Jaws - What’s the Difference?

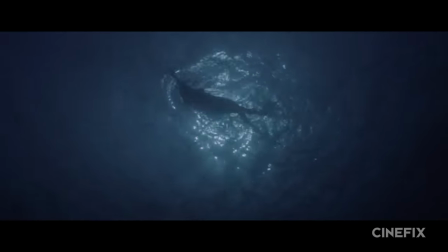8:14 Since the mechanical shark frequently didn't work, they had to come up with other ways to make it appear the shark was there.
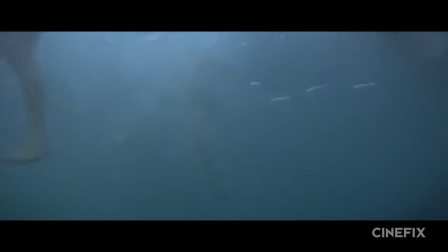8:19 This is where Spielberg had the idea to film swimmers from underneath the surface, allowing the audience to view and imagine the shark looking up at them, waiting to pick one off.
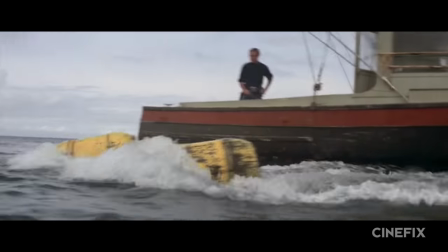8:27 In addition to these underwater shots, they also came up with the idea of using barrels speared into the fish as a way to feature the shark without actually featuring the shark.
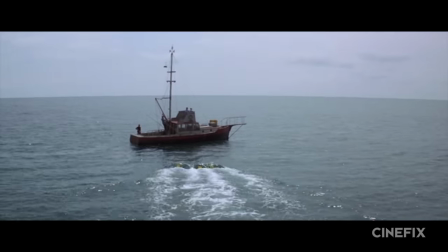8:36 After being harpooned by three of these barrels, the shark is still able to submerge and disappear.
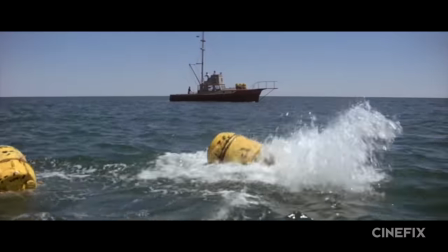8:41 But sure enough, the shark returns for its victims, and as the barrels pop out of the water and breach the surface, they almost appear taunting.
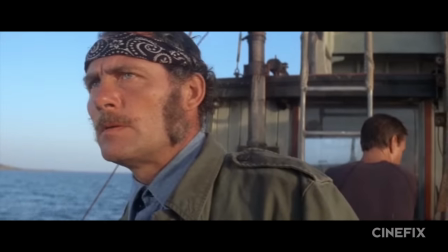8:46 The cliche tells us that the book is always better than the movie, but for all of those reasons we mentioned earlier, we have to say that in the case of Jaws, the book is not better than the movie.
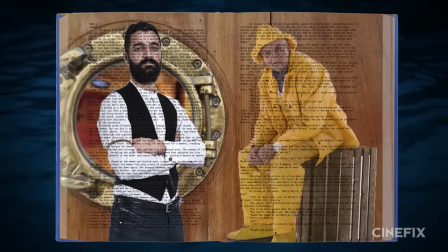8:55 Yeah, but my slash fiction is you got Hooper and you got Quint on a boat They're sharing a nice lasagna and suddenly they just start kissing.
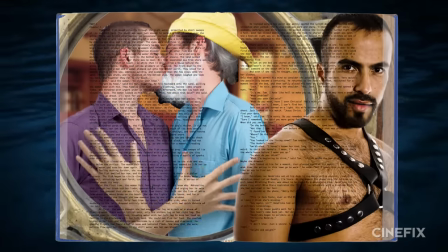9:03 Hands are going everywhere. Is it sexy? F***ing forget about it. Well, those are our thoughts, but we'd like to hear yours.
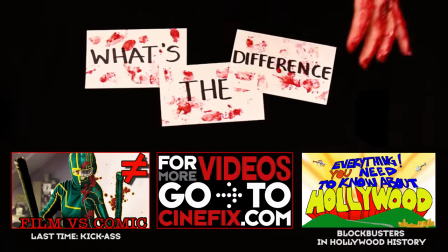9:09 Let us know in the comments what you thought about all the changes. Like this video if you want to see more of What's the Difference and make sure to subscribe to Cinefix for more awesome movie content. See you guys next time.